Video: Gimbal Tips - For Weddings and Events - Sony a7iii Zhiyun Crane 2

For the rest of this video, I've decided to drive somewhere a little bit nicer than the front of my house. And there's only a couple of things left that I want to talk about. I'll still keep it very short. I've brought Lila along with me, and we're just going to go through some of the settings that I like to use when we're doing these shoots, whether we use 4K or 1080, and also what kind of focus settings to use on this a7 III. And our goal is to decide when is the best time to use 4K and when is the best time to use 1080.
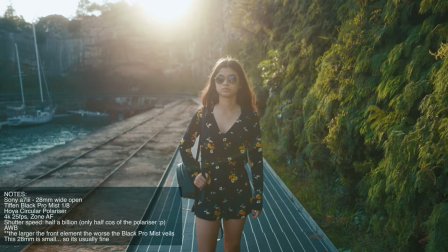[8:44]
All right, let's do it. Okay, so there's Lila, give us a wave.
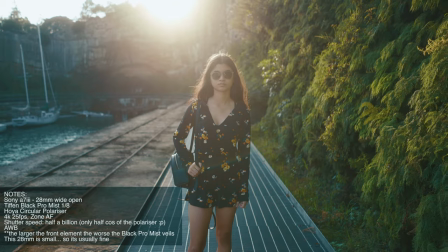[8:49]
So firstly, we're just going to do 4K, and Lila, just walk towards camera and just look around.
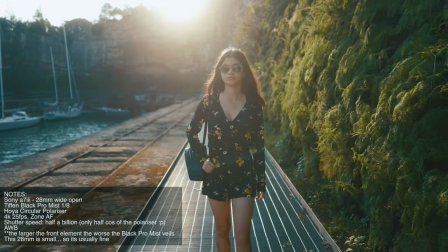[8:55]
So right now I'm in 4K, it's a bit too far, slow down a little bit. So right now I'm in 4K, and this gimbal setup on 28mm, slow down a little bit more.
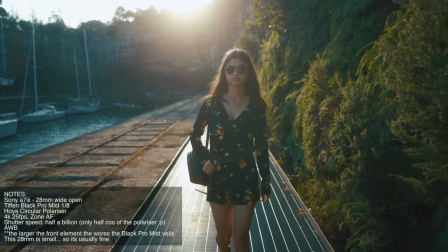[9:05]
That's it. This gimbal setup at 28mm is perfect for this.
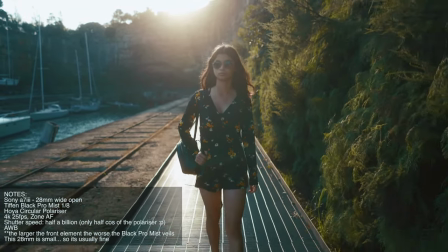[9:10]
Like, there's no need to slow it down because the shot's working and I'm getting the most out of the camera. I'm doing 4K.
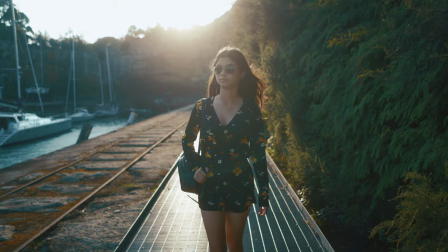[9:15]
Okay, keep coming. And just look out towards the sea there. That's it, nice.
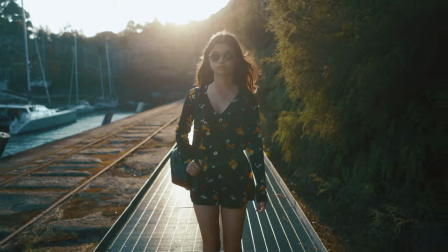[9:20]
Since this shot is working, there's no real reason for me to switch from 4K.
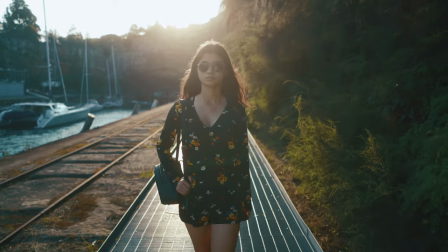[9:27]
But what I like to do is shoot a bit of both. We'll do a 4K and we'll do a slow-mo 1080 if we have time.
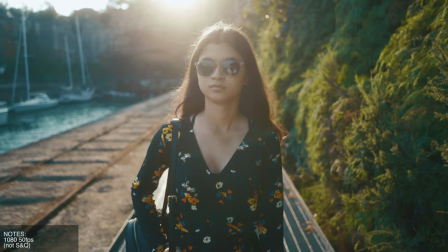[9:34]
So just go back again. So for 1080, to me it looks okay if you get close.
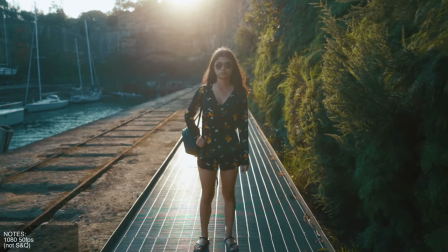[9:41]
I'm like, stay there. And if I go far from my subject, that's when I can really start to tell on the computer.
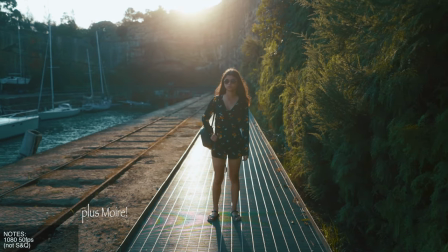[9:49]
Arguably, if you're just sending this to a mobile device and that's your final destination for the film,
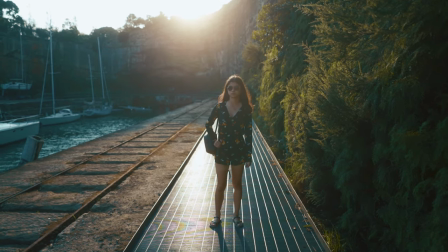[9:53]
it's just to be viewed on a phone, then you could argue you could get away with a softer shot. On the back of the screen, it definitely looks okay. And perhaps I might even use that to contradict myself.
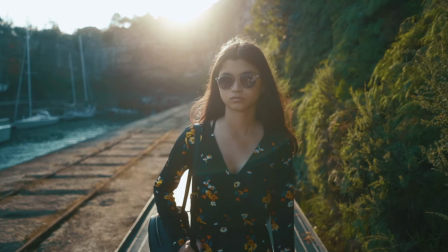[10:05]
But if I was switching to 1080, I'd come in about here. So Lila, just walk again for me.
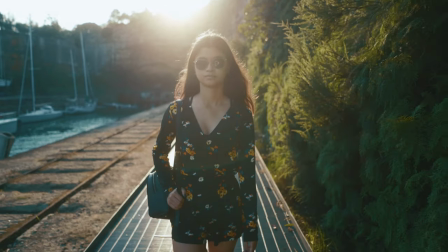[10:11]
That's it, you can go faster now. We're in 1080. So Lila, you can look around, let the wind take your hair.
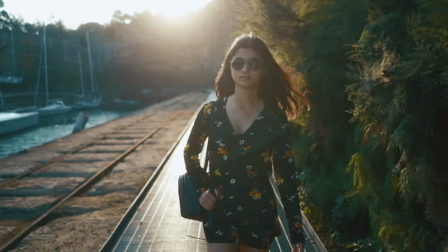[10:18]
Oh yeah, good modeling up, good stuff.
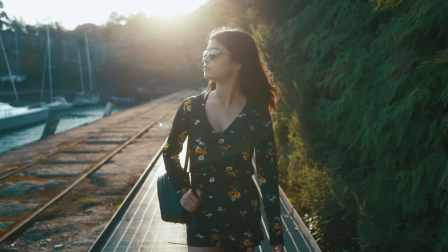[10:22]
And so when I switch this to slow-mo at any time, I should see the hair moving, it should be brilliant.
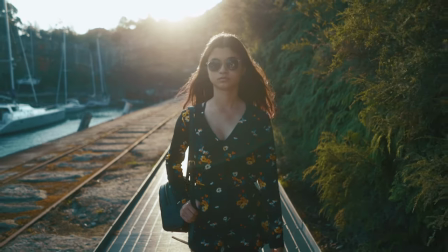[10:30]
So I'm in zone mode. I'm just letting the camera do its thing.
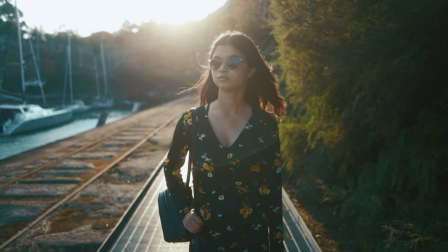[10:33]
And I've given the shutter speed high enough headroom there so it can do its own adjustments as well.
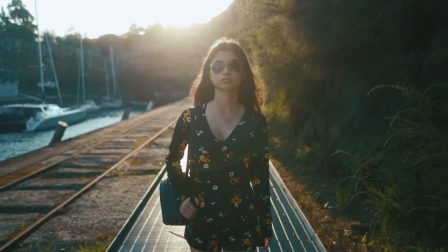[10:40]
So I'm at 28 mils, F2, blow the background out nicely, but not too much.
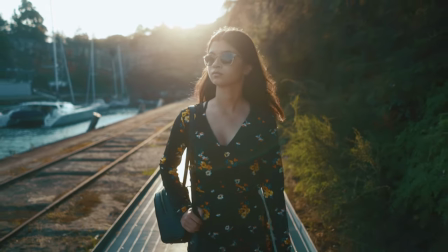[10:47]
Great lens for gimbaling. And there's a Tiffin filter on there as well, which is just blowing out that sun nicely.
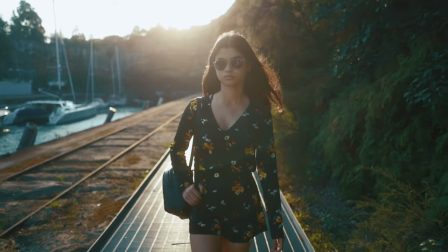[10:53]
So what we'll do after this, we'll compare this to the S and Q mode, which should, in my opinion, should look the same.
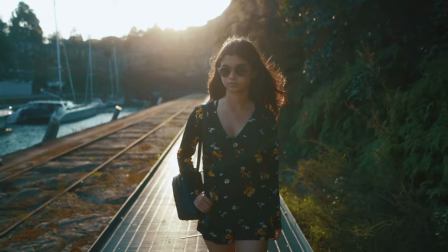[10:59]
Okay, go back.
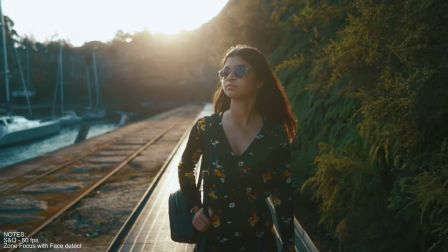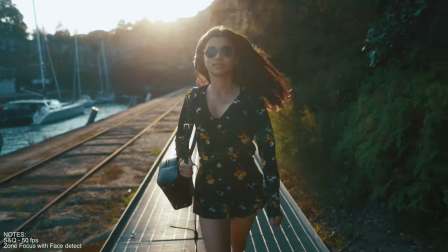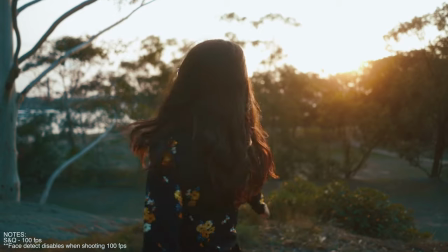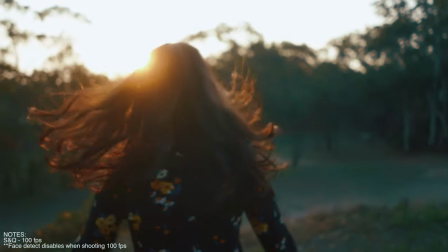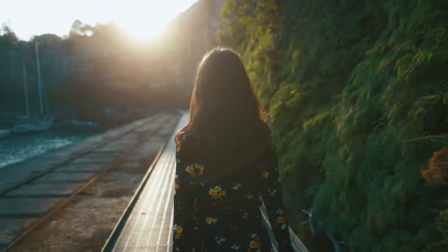[11:34]
Work. Another good use for the gimbal.
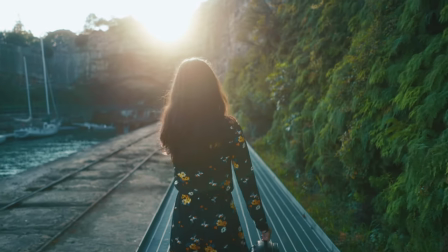[11:40]
When you've got a subject in the middle, it makes the stabilization look even better because you're focused on the center of the frame. So when do I shoot 1080 on a gimbal like this? Apart from some, you know, beautiful slow-mo model or bride walking shot, or the couple walking hand in hand along the beach. Those are good candidates for 1080, but you get the picture. There is one other shot definitely worth mentioning. If I'm filming a wedding, and I'm largely in 4K, this thing tops out at 30p, but we're in Australia, so that's 25p. And I want to do a slow-mo shot, particularly of the bride coming back down the aisle and flower petals and whatnot.